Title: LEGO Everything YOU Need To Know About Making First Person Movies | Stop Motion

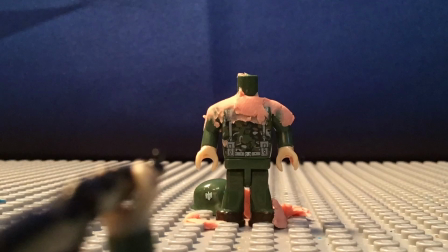And when shooting it, and you can see here, this time I have a big recoil,
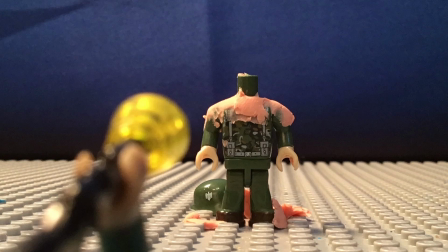and you can see on how I did it 3 parts, so I had the cone, then I had the disc and the cone,
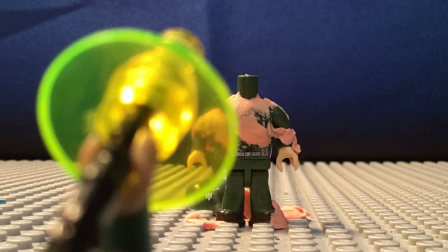and then just the disc. So when shooting it, again, you can adjust the recoil, so this time it's like a huge like blowback.
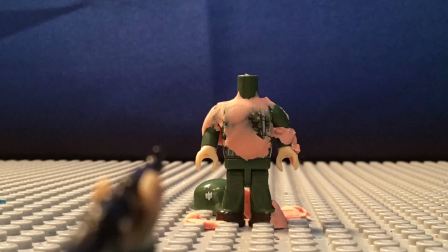And you can see on how on the minifigure, the like target guy, the clay is reacting to it, so like the bullet's like hitting it.
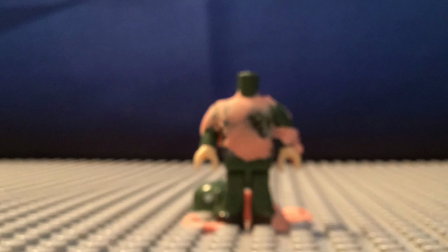So now we switch over to the machine gun. So I just like lowered and picked up the different stuff.
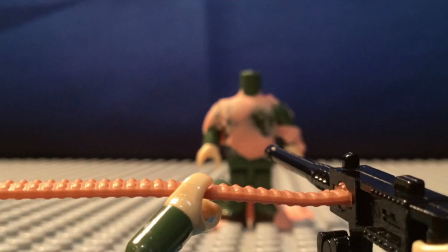So for this machine gun, the Browning 1919, it has a
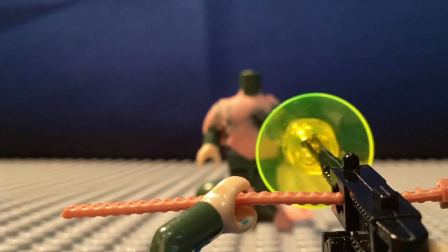machine gun belt. So that's what all these like little like bullet strips here are.
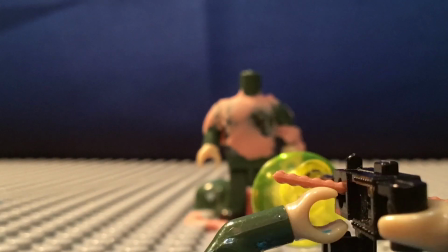Or you could use it like with a box that you just stick onto it.
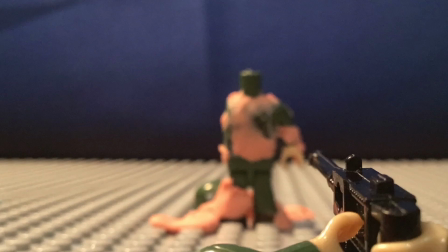But for this example, I like the belt idea because you can show it going like in one side and out the other side.
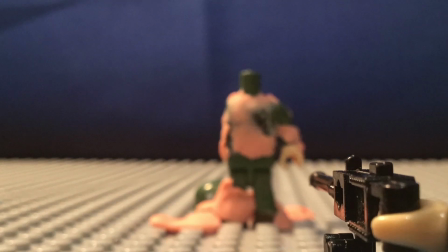So in doing the belt, you're going to want, and like a machine gun in general,
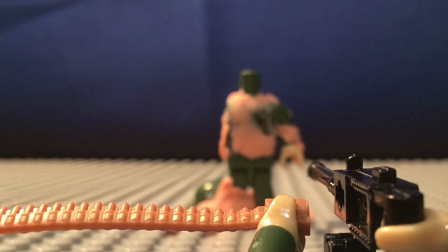you want to make sure the like the muzzle flash, the practical effects and digital effects is continuous for as long as you're shooting it.
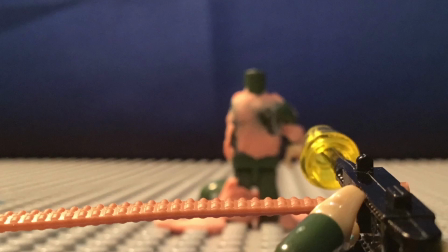So I just like rotate it between the disc and the cone.
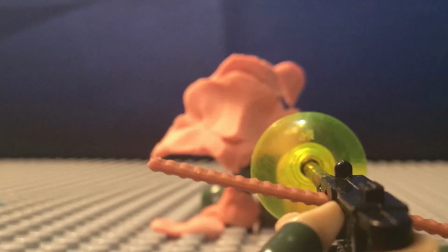And also you want to show that the gun is shaking from the recoil.
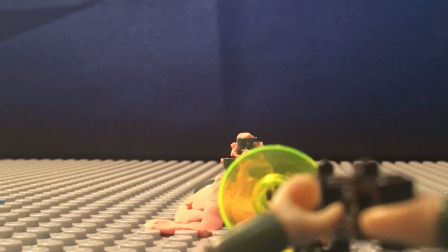And also the hand, if you have your hand on the belt, it's like moving to like feed it and keep it steady.
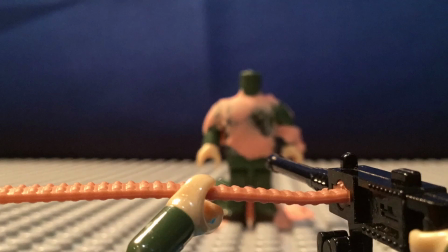So that's like what I did here. Then like the arm kind of, like the sand arm exploded, and it all just like fell to the ground.
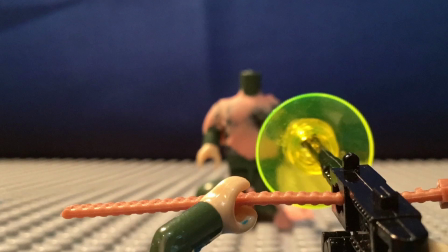And when I did that, I swapped like the actual arm out with clay.
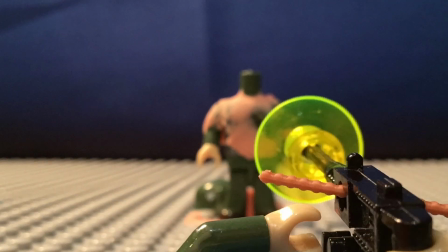Like I didn't do any like physical and like permanent changes to the minifigures.
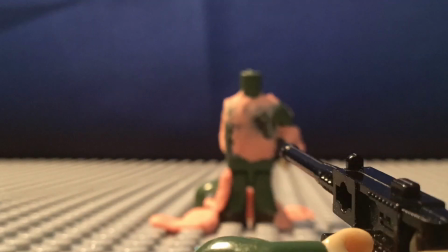Some people do like drill holes into the minifigures to show like the like bullet wounds,
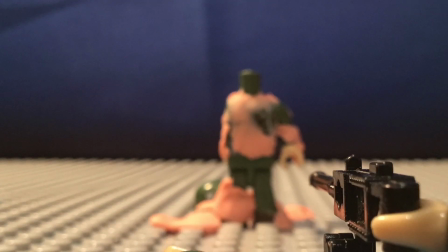but I don't do that as I don't want to cause any like permanent damage at the moment.
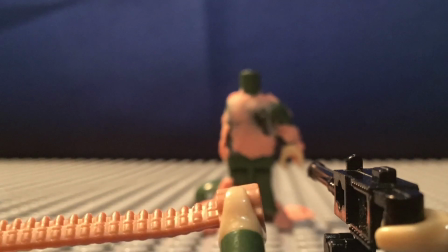So for reloading, like depending on how you want to do it and depending on how advanced you are,
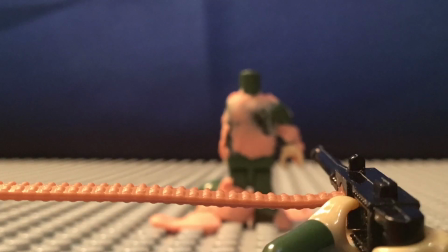you could like move the camera down and around like to show it like picking up and like struggling with like the belt or whatnot.
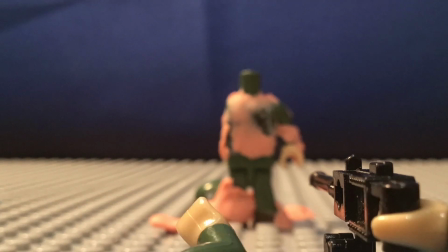But for this, I just kept it simple and I lowered the arm.
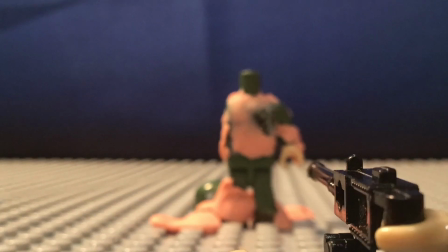So it grabs a new belt, it picks it up, and he puts it back into the gun,
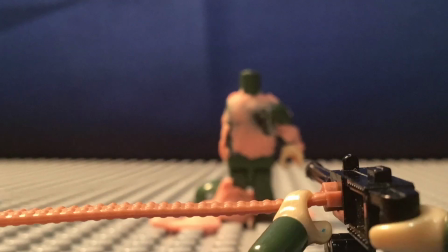and then pulls the hand backwards, so this time he has both hands supporting the gun itself.
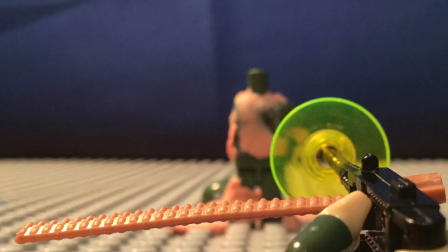So then he shoots again, and this time I added some camera shaking, so you could kind of see how that looks,
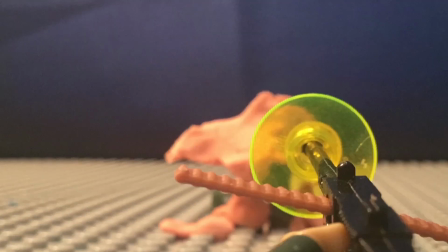and depending on like how much shaking, like where it's shaking, like in what directions, you can all adjust and like play with that.
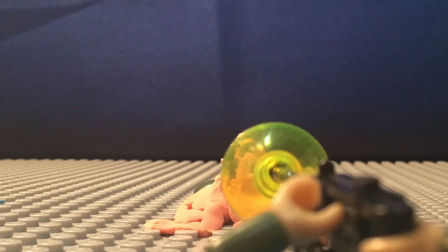And you can see on how on the other side, you see like the belt like shooting out after it gets shot.
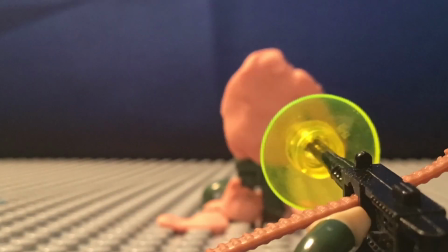So you can also see that like the whole like body explodes and falls apart.
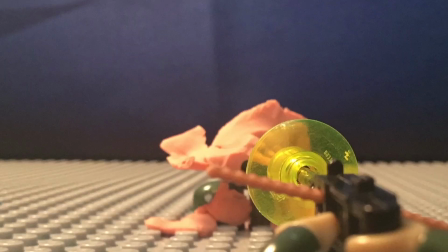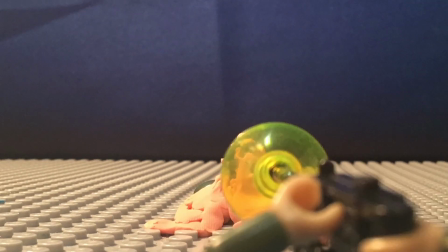And then I finish that, so I lower the machine gun to get out of sight, and I take it off its like stock that it's standing on.
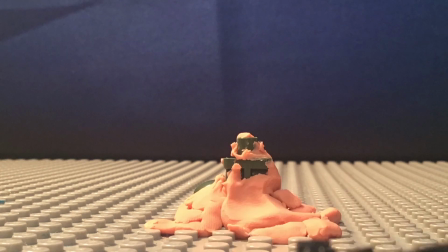I remove that. So in this part, we're going to do semi-automatics.
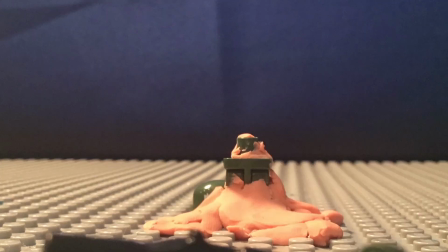In this case, I have the M1 carbine, not like the Garand or so.
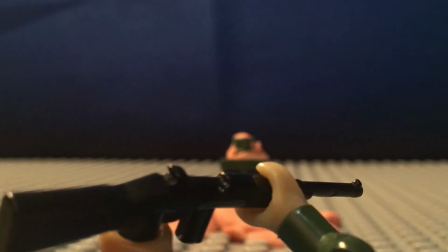So in this case, I could have like the minifigure's hand actually hold on to the barrel itself and not be underneath it, because it could actually fit.
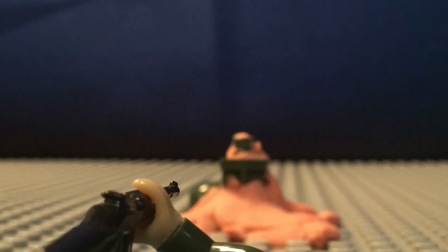So again, for a semi-automatic, it's a mix between the bolt and the machine gun,
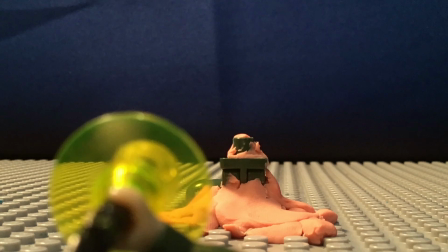as you're not like cycling anything and pulling anything back or so.